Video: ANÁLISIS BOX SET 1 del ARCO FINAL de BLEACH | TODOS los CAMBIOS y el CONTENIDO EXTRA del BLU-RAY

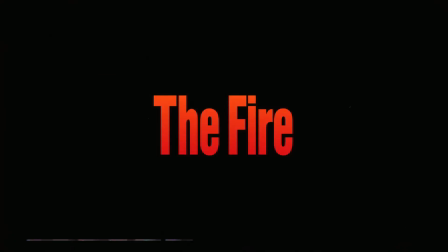7:47 Y ahora sí, pasamos a una serie de cambios bastante relevantes en los flashbacks de hace mil años,
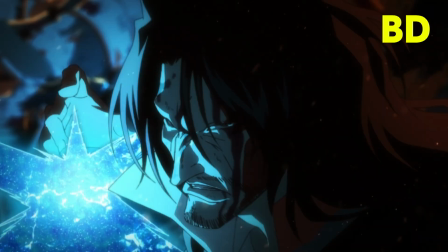7:52 donde se ha reducido la dureza de las sombras y las luces en varios planos para mostrar mejor ciertos detalles de los personajes,
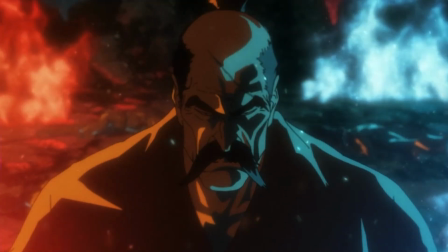7:59 como por ejemplo la cicatriz en cruz de Yamamoto, que antes se mostraba sin ser en cruz en ciertos momentos,
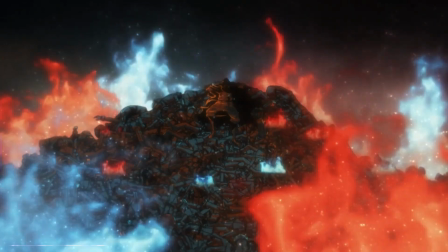8:05 implicando que estos enfrentamientos pasados sucedieron hace 2000 años atrás, antes de que Sasakibel hiciera la cicatriz en cruz.
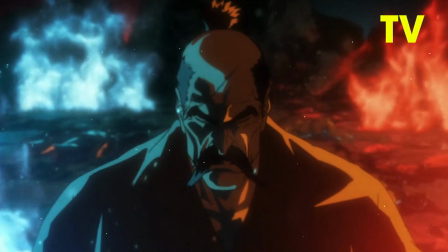8:12 Sin embargo, aun a pesar de que ahora se muestra la cicatriz en cruz,
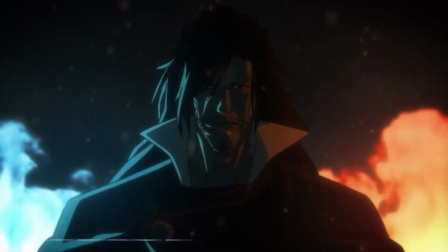8:16 podemos seguir interpretando que ambos batallaron en varias ocasiones antes de esta batalla decisiva de hace mil años,
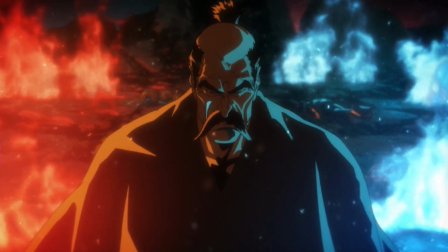8:23 pues siempre que Yamamoto aparece sin capa de capitán, se sugiere que se trata de un tiempo más lejano que el de esta batalla decisiva,
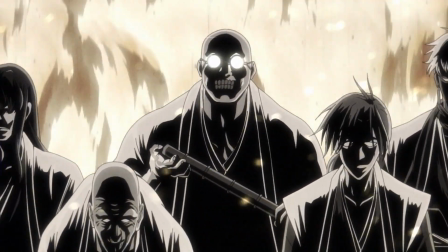8:30 pues las capas de capitán se introdujeron con la fundación del Gotei Dereze, la cual sucedió casi a la par que esta última batalla de hace mil años.
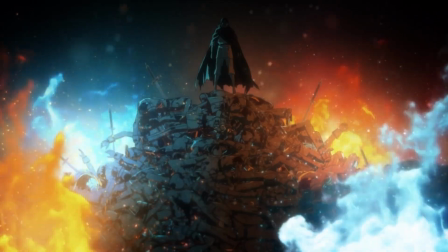8:38 Por lo tanto,
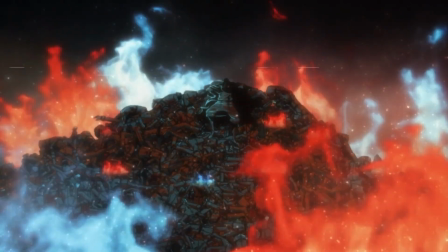8:39 podemos asumir que Quincy y Shinigami tuvieron varios encuentros bélicos a gran escala antes de la derrota decisiva de Yuhabak de hace mil años.
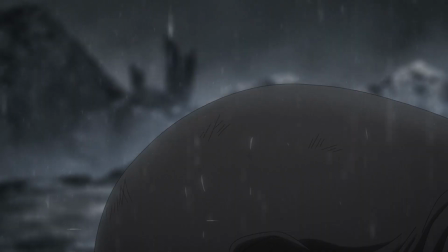8:47 Y en todos los casos, Yuhabak perdió, a excepción de esta última batalla en el presente, por supuesto.
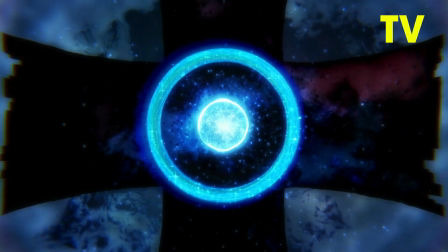8:53 También cabe mencionar que se han añadido varios círculos en esta especie de garganta que se abre en forma de cruz cuando un Quincy robó un Bankai,
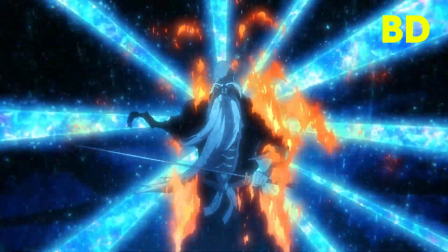9:01 dejando más claro que las barras de Reishi se generan desde esa dimensión portátil asociada al medallón que almacenará el Bankai robado.
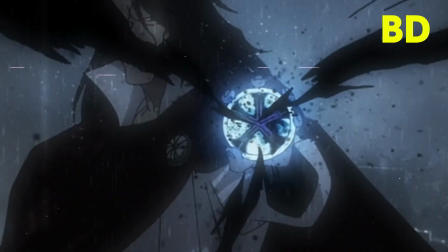9:09 Además de añadir color a la cruz Quincy en el medallón de Yuhabak, animar más efectos dentro del medallón,
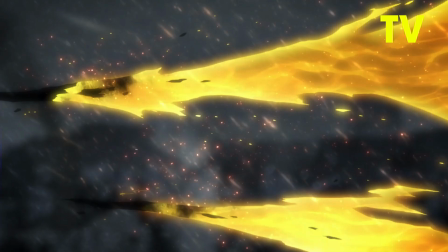9:14 dar un aspecto más vibrante a las llamas de Yamamoto y hacer que este plano de Yamamoto
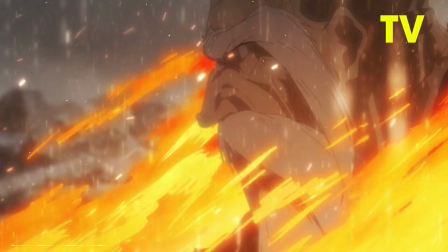9:19 sea mucho más atractivo al oscurecer el fondo y representar mejor la luz de las llamas,
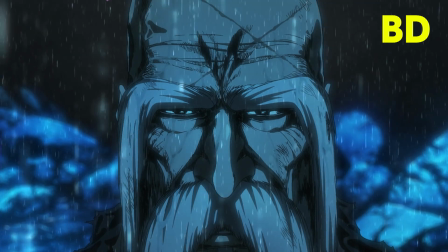9:24 tanto en el ambiente como en Yamamoto. Y por último, se han acentuado los ojos de Yamamoto y Yuhabak al final para, por un lado,
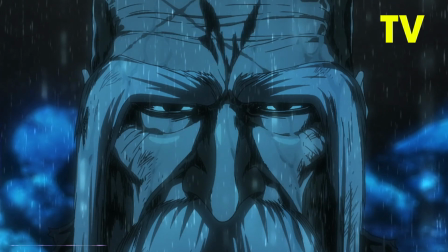9:31 añadir el reflejo de la espada de Reishi de Yuhabak en los ojos de desesperación de Yamamoto,
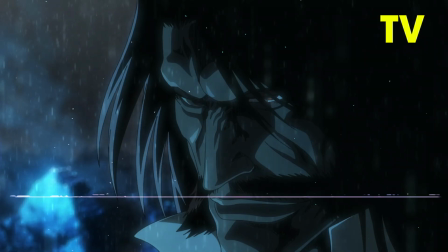9:36 y por otro lado, se ha incorporado un rojo más vibrante y saturado en los ojos de Yuhabak para acentuar sus fervientes intenciones por aniquilar a Yamamoto y
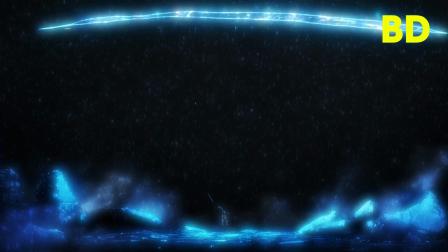9:44 lo que él representa. además de oscurecer el fondo de la escena para acentuar la desesperación que irradia Yuhabak junto a sus poderes.
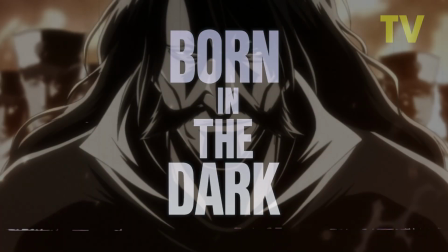9:53 Pasando al siguiente episodio, tanto en este como en el episodio 6, se ha corregido el aspecto de Yuhabak durante los flashbacks de hace 1000 años,
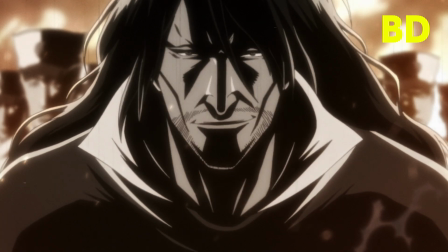10:00 donde no solo luce más joven al marcar menos sus rasgos faciales y redibujar sus ojos ligeramente más grandes junto a su mentón más pequeño,
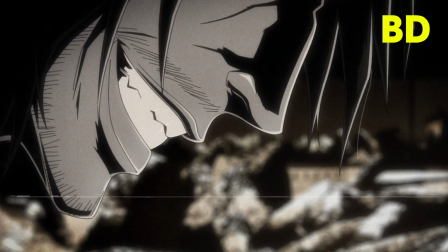10:09 sino que se ha incorporado la barba más sutil que debería de llevar en ese entonces,
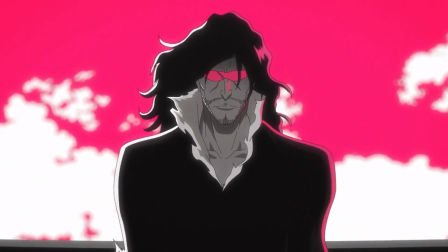10:13 según indica el aspecto del viejo Sangetsu, el cual representa eso mismo, el aspecto de Yuhabak de hace 1000 años.
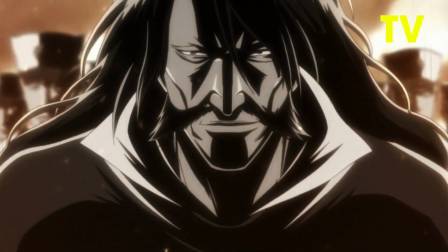10:20 Aunque en mi opinión, este error en su barba en la versión de televisión probablemente fue intencionado hasta cierto
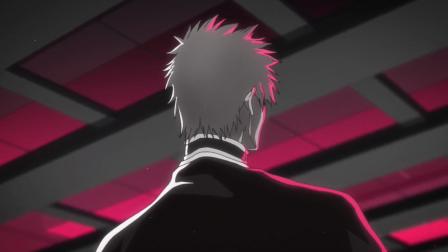10:26 punto con tal de preservar el misterio sobre Ichigo y Sangetsu y que no fuera tan evidente su relación con Yuhabak.
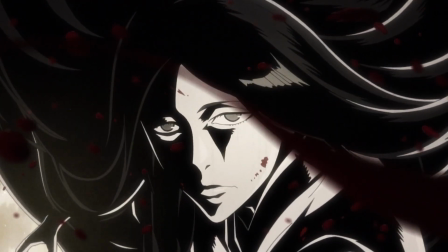10:32 Y en este flashback también encontramos un ligero cambio en Unohana, que ahora no tiene la cicatriz que le hizo Kenpachi,
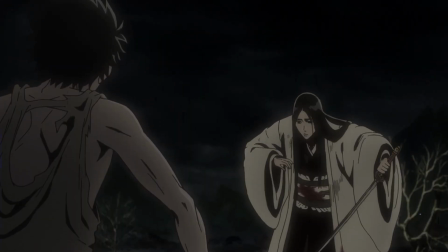10:38 aludiendo que la batalla contra Kenpachi sucedió después de esta batalla contra los Quincy,
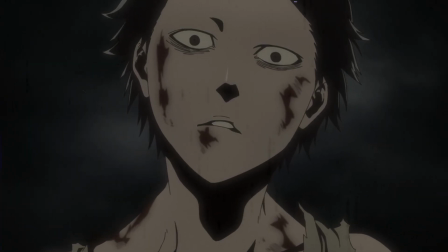10:43 pudiendo interpretar así que Kenpachi y Shunsui tienen más o menos la misma edad, rondando entre los 900 o 700 años más o menos.
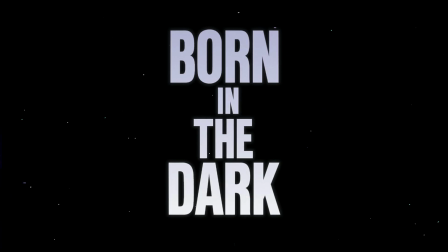10:51 En cuanto a cambios menos relevantes y más técnicos,
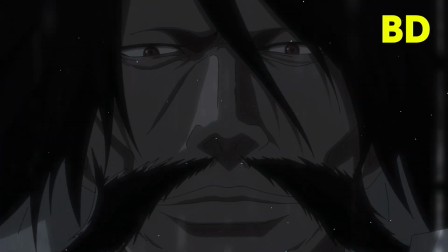10:54 vemos correcciones anatómicas de perspectiva con Yuhabak y correcciones para poner a modelo a Yugram en este plano contrapicado,
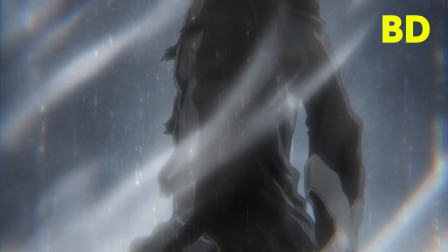11:01 además de que Ichigo ahora sí lleva la ropa rota en este plano como en su icónica contraparte del manga.
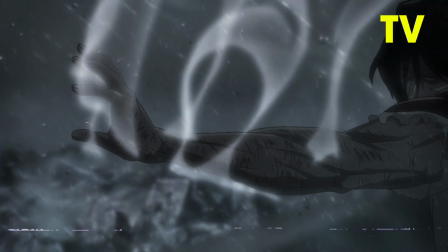11:07 Y por supuesto, se siguen acentuando los efectos naturales y de energía espiritual al dotarlos
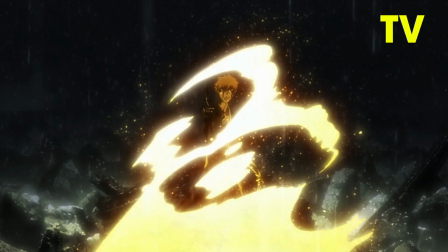11:13 con colores más brillantes y saturados o una atmósfera más acorde con las luces que estos proyectan.